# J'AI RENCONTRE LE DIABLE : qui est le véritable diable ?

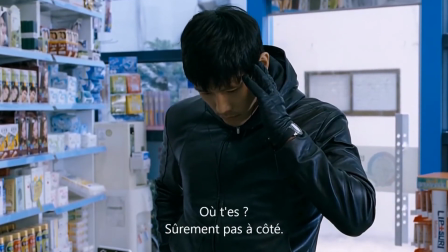8:16 Même quand ils ne sont pas en face à face, les deux hommes se font mutuellement subir une violence psychologique,
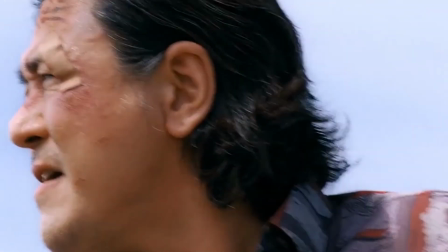8:22 Kyungshul remémorant sans cesse par son existence la perte de sa femme à Soyun, et Soyun incarnant,
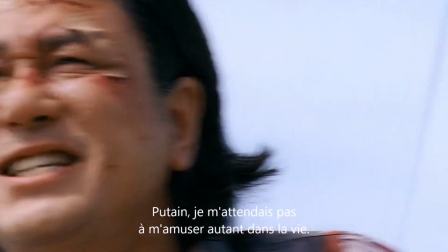8:29 par sa traque morbide, un véritable démon pour Kyung Chul.
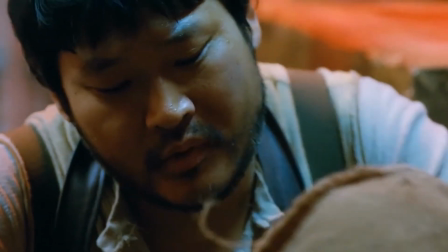8:35 Par tous les aspects que nous venons d'évoquer, J'ai rencontré le diable se veut une satire, une critique de la violence.
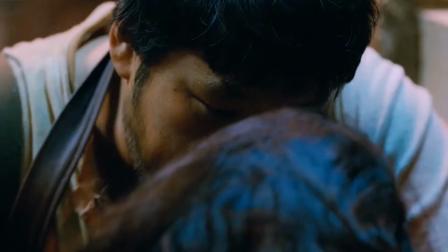8:45 Tandis que la violence, froidement montrée, attaque le spectateur de façon frontale, le poussant dans ses derniers retranchements,
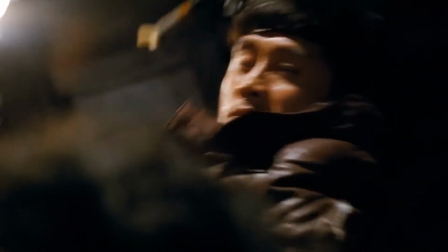8:52 la violence, parfois belle et élégante, que met en place Kim Jae Won, se rit du spectateur à son insu.
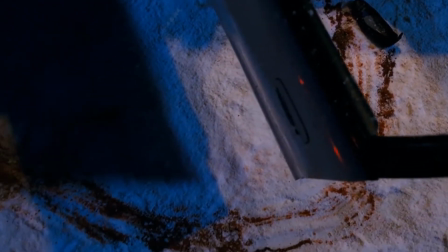9:02 C'est le cas par exemple de cette longue traînée de sang sur la neige, symbole d'une pureté entachée,
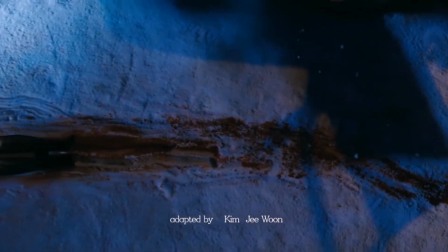9:08 signe annonciateur de la déchéance de notre héros vertueux.
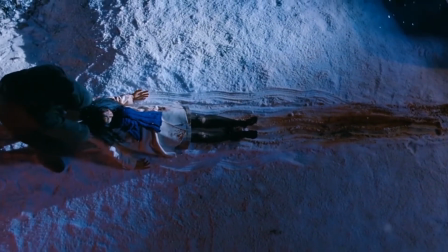9:13 La violence, purement humaine, se montre parfois maladroite, presque burlesque.
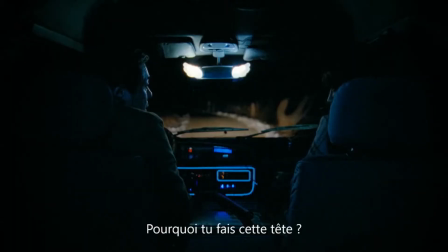9:20 Nous pouvons par exemple citer la scène où Pyong Chul s'attaque à une femme dans son véhicule. Au lieu de montrer un tueur précis et sans défaut, Le réalisateur lui fait manquer un coup, alors même que sa victime est à moins de 1 mètre de lui, immobile.
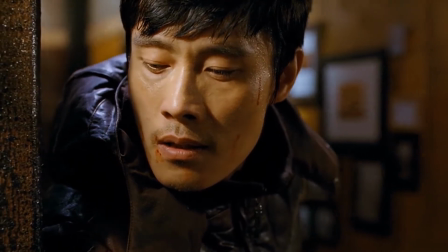9:37 Cette maladresse humaine est visible également du côté de Soyun.
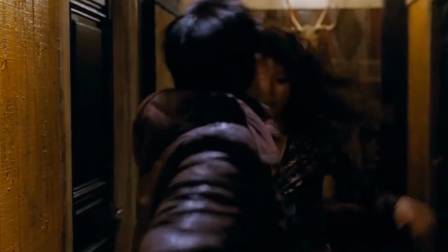9:41 Tandis qu'il cogne une femme qui vient de le planter avec un couteau, il abuse de sa force, l'assommant en deux coups, mais lance une dernière attaque dans le vide.
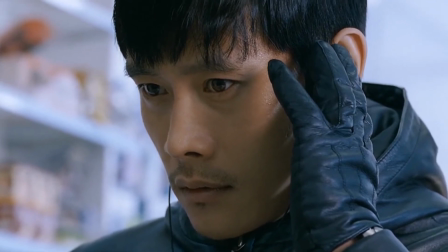9:52 Non, ce ne sont pas des tueurs-nés que nous regardons, mais bien des hommes, avec leur maladresse, qui baignent dans la violence.
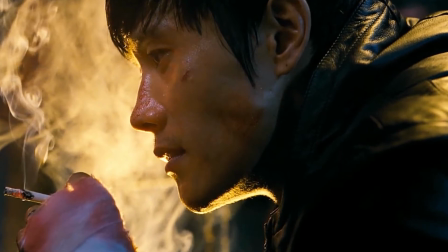10:03 Cette cascade de la brutalité sanguinaire trouve sa source dans la vengeance. La vengeance est évidemment au cœur de toutes les réflexions qu'engendre ce film.
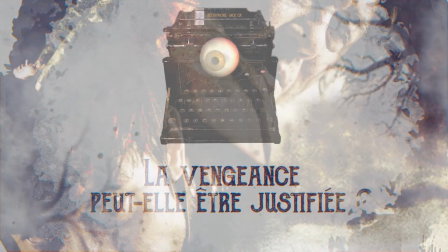10:13 Tous ces questionnements se retrouvent sous une principale grande question. La vengeance peut-elle être justifiée ?
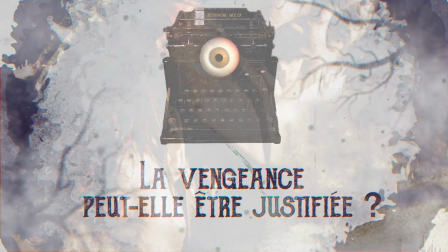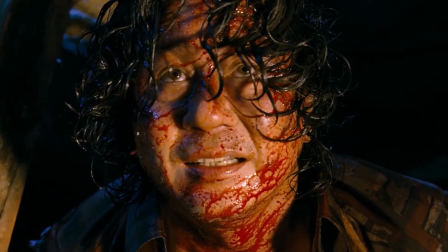10:31 La vengeance peut-elle être justifiée ? Y a-t-il un seuil au cours du processus de vengeance à partir duquel cette dernière n'est plus défendable ?
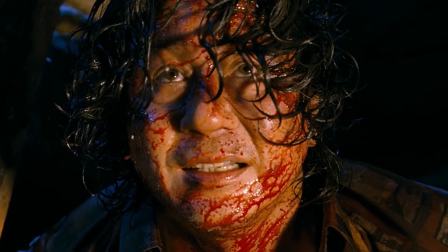10:42 Où se trouve la limite entre la vengeance et la cruauté ? Qu'en est-il du prix de cette quête de la vengeance ? A cette dernière question, j'ai rencontré le diable nous répond, la déchéance.
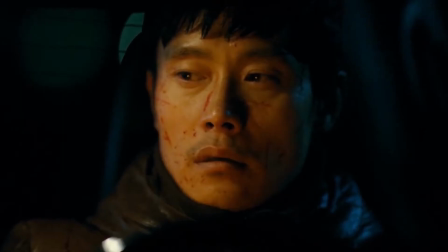10:56 La déchéance d'un héros de lumière qui, tout le récit durant, n'aura de cesse de chuter profondément dans le puissant fond de la haine, de la douleur et de la violence.
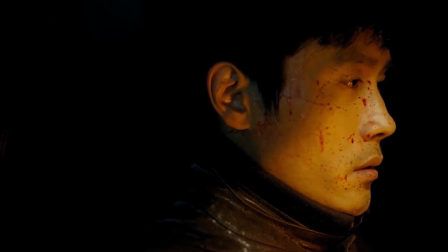11:09 Cette tombée métaphorique est discernable dans l'évolution des affrontements entre le tueur et l'agent des services secrets.
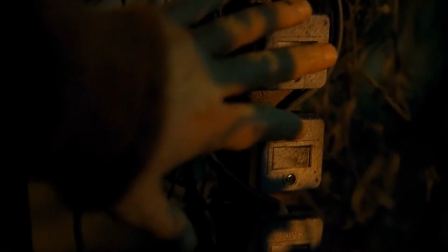11:16 Lors du premier duel, Soyun pénètre dans la serre en même temps que la lumière.
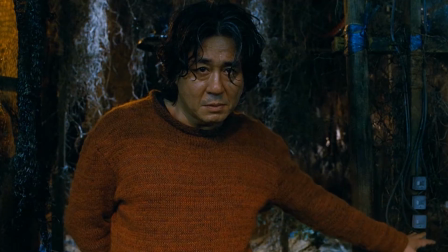11:21 Il repousse les ténèbres et défie le serial killer dans un milieu qui lui est propre.
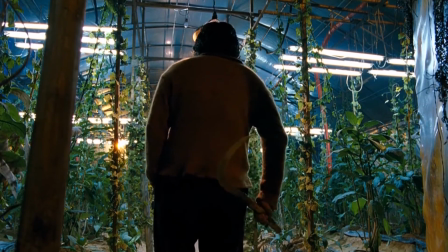11:27 Preux chevalier, il sauve la princesse du danger.
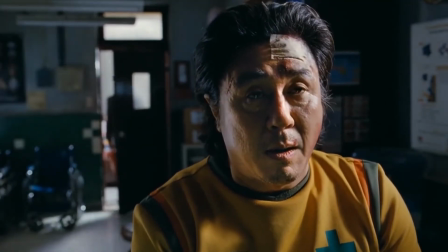11:32 Durant la deuxième rixe, le héros s'engouffre dans l'obscurité en ouvrant une porte de lumière.
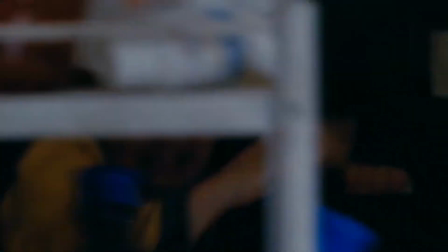11:39 Même s'il incarne encore la lumière, il lutte avec la bête dans l'ombre et laisse la victime se faire violer.
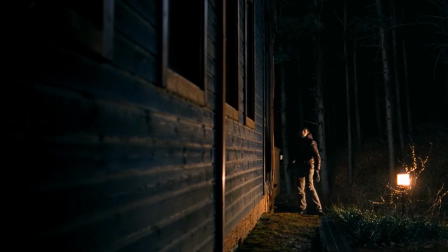11:47 Vient ensuite la bataille dans la maison du cannibale, plongée dans la pénombre de la nuit. Soyun ne prend cette fois-ci pas la peine d'apporter de la lumière avec lui.
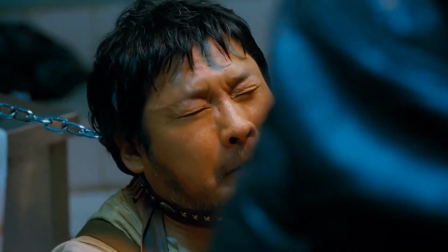11:57 Il est le père de ces bêtes des ténèbres et les affronte d'égal à égal.
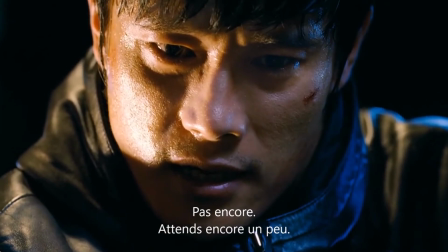12:03 Arrive finalement l'ultime combat qui n'a rien de physique, un duel psychologique dans l'antre de la bête.
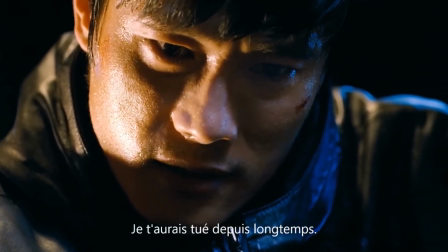12:12 Soyun tranche la tête du seigneur des enfers, du diable, laissant un trône vacant.
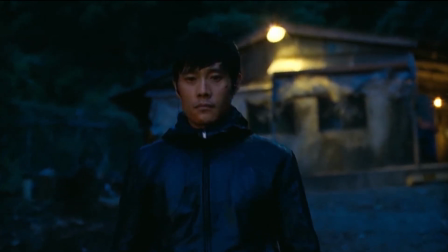12:18 Un trône que notre héros, non plus de lumière mais de violence, pourrait vraisemblablement occuper.
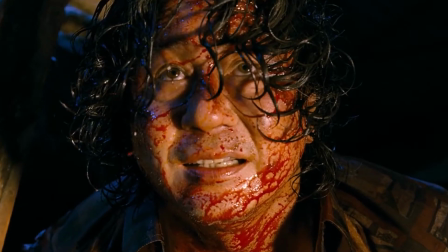12:29 D'ailleurs, l'apparence de Kyung Chul reflète habilement la déchéance de Soyun.
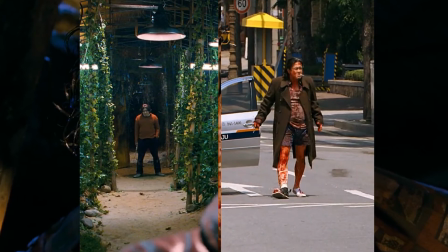12:35 Sa peau est de plus en plus marquée, sa démarche est de moins en moins stable. Il sent les dits physiquement, tandis que notre héros sent les dits moralement.
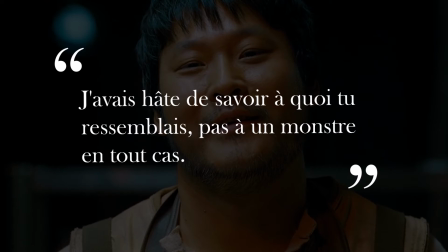12:46 Comme le remarque le cannibale, j'avais hâte de savoir à quoi tu ressemblais. Pas à un monstre en tout cas.
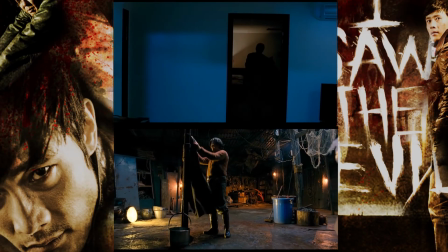12:57 En outre, le parallèle entre nos deux protagonistes est exprimé par de nombreux aspects.
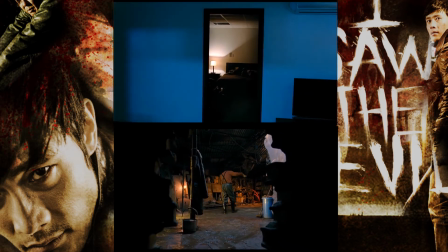13:03 En voici un exemple. Chacun des hommes est ici enfermé dans une grotte de solitude.
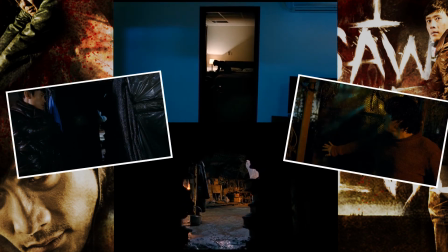13:10 En voici une autre image. Tous deux surpris dans leurs affaires, ils se déplacent méthodiquement sur la défensive.
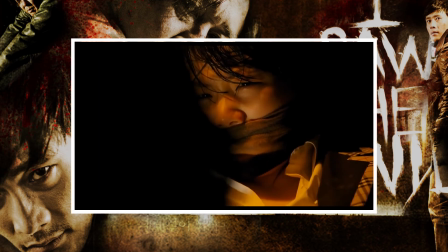13:20 Ce parallèle aborde aussi leur situation. Tandis que l'un se plaint de ne pas être aimé, l'autre s'est vu privé de l'amour de sa vie.
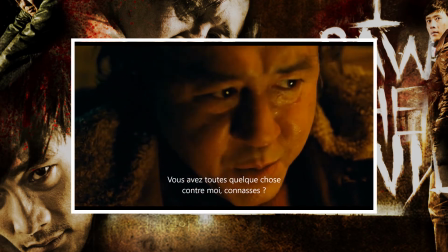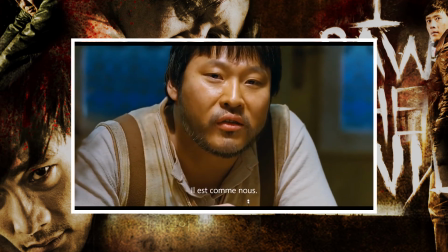13:36 Il y a également ce discours du cannibale.
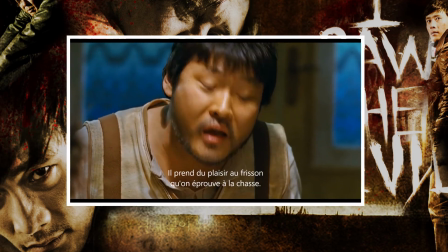13:39 Tous deux sont des chasseurs, mais aussi des victimes. comme le symbolise ce lancé de hameçon pour piéger sa proie.
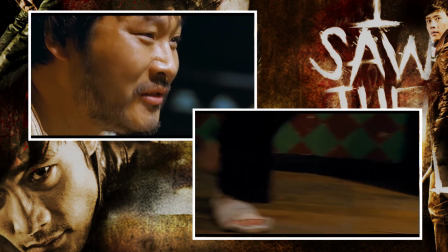13:49 De nombreuses autres analogies pourraient être soulignées,
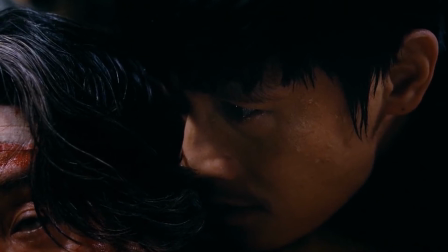13:53 mais je vais achever ma réflexion sur une dernière scène portant à elle seule tout ce pan du récit.
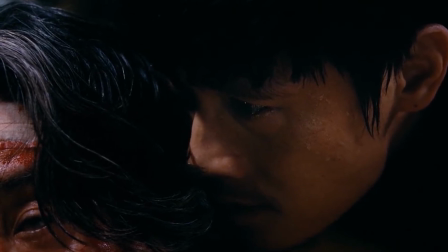13:58 Les visages des deux protagonistes sont accolés, se confondant l'un dans l'autre, ne montrant qu'une moitié chacun, comme si tous deux n'étaient plus qu'une seule et unique face du même mal, celui de la vengeance.
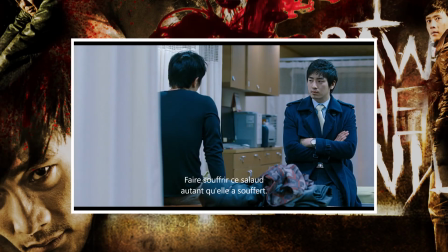14:12 Le film laisse même ses protagonistes donner leur propre définition de la vengeance. Car c'est bien là le propos du film, la différence des visions de la notion de vengeance.
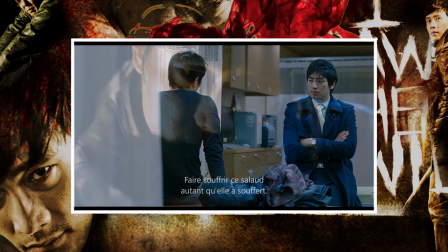14:24 So Yun tient ce discours. Ses propos s'approchent de la loi de Ta-lion.
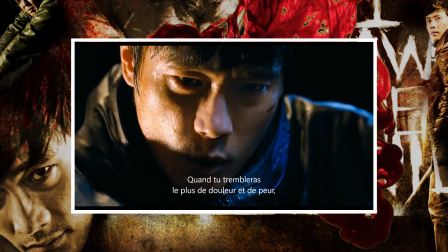14:31 Kyung Chul se gosse d'ailleurs totalement de sa vision de la vengeance.
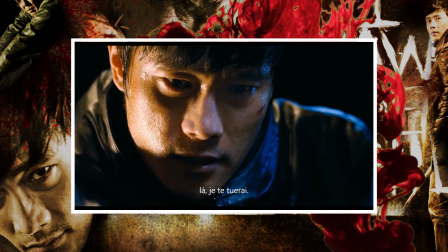14:37 Le spectateur pourrait tout aussi bien critiquer sa vision de la vengeance.
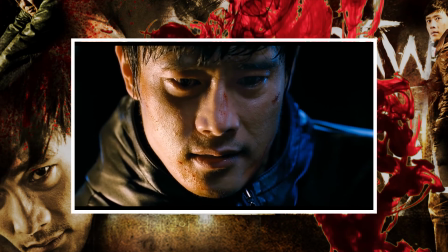14:42 Comme nous l'avons déjà assez légèrement abordé, Soyun laisse de nombreuses victimes collatérales dans le sillon de ses représailles.
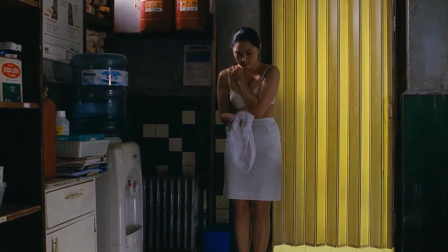14:50 Par égoïsme, pour sa propre satisfaction, il engendre des morts et des filles traumatisées à vie.
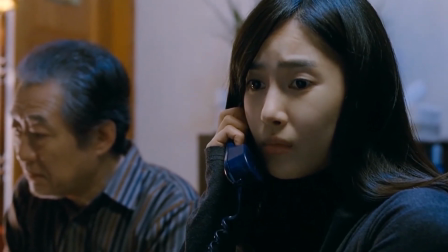15:00 Se joint à cette perte d'empathie du spectateur, toute la réflexion autour de l'inutilité de la vengeance.
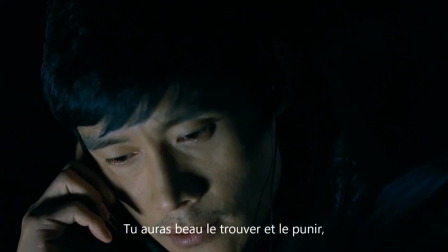15:07 La sœur de sa défunte femme déclare ceci.
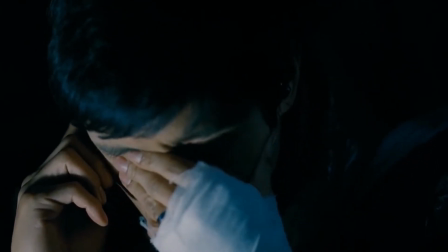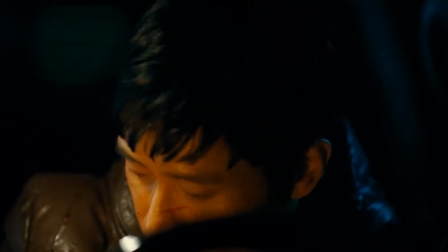15:18 Soyun se rend lui-même à l'évidence.
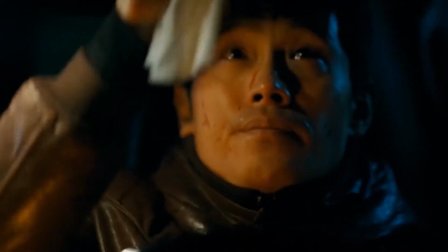15:20 Alors qu'il s'essuie le visage badigeonné de sang, un autre parallèle avec une scène du tueur plus tôt dans le film, il s'observe dans le miroir de sa voiture.
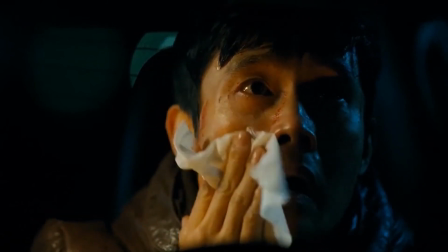15:29 Il découvre alors ce qu'il est devenu et voit la réalité en face. Tout ceci ne lui apporte rien.
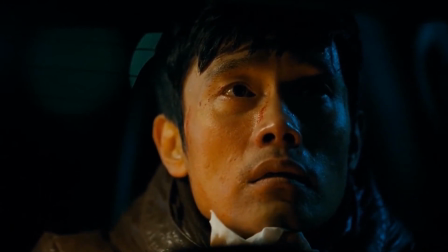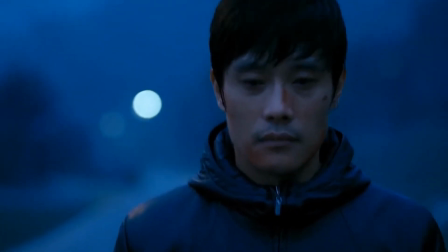15:42 Dans la dernière scène du film, alors que le tueur est mort, notre héros éclate en sanglots.
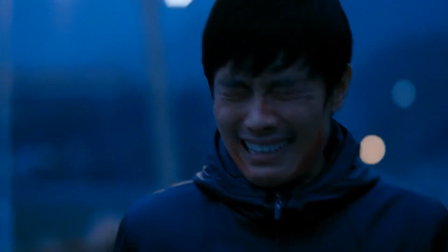15:48 Il pleure tout ce qui lui reste de larmes sur une longue route sans fin dans la nuit Alors que les lumières de l'espoir semblent minuscules
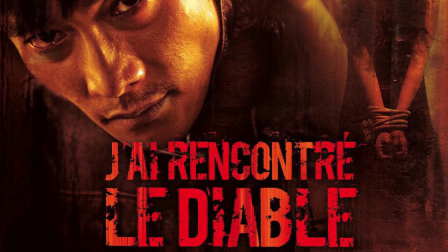16:02 La vengeance et la violence sont l'oeuvre du diable Je l'ai rencontré, je l'ai vu,
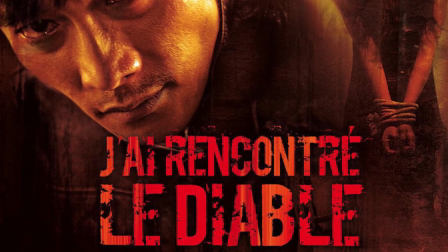16:08 nous dit le titre du film Mais qui est le sujet de cette phrase ? Kim Ji-won nous précise ceci Il y a différentes significations pour le titre Évidemment,
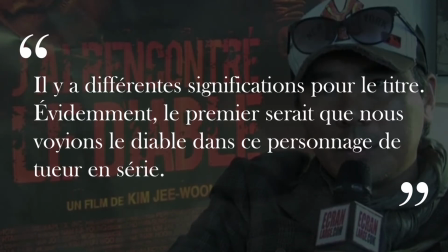16:20 le premier sens serait que nous voyons le diable dans ce personnage du tueur en série.
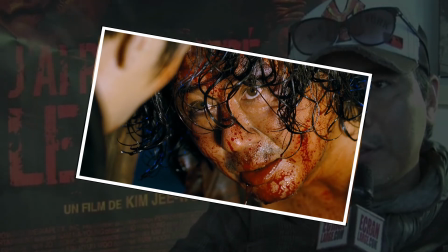16:25 Cette figure du mal, dont la couleur est le rouge, celle des flammes, du feu, de l'interdit, du danger ou du sang.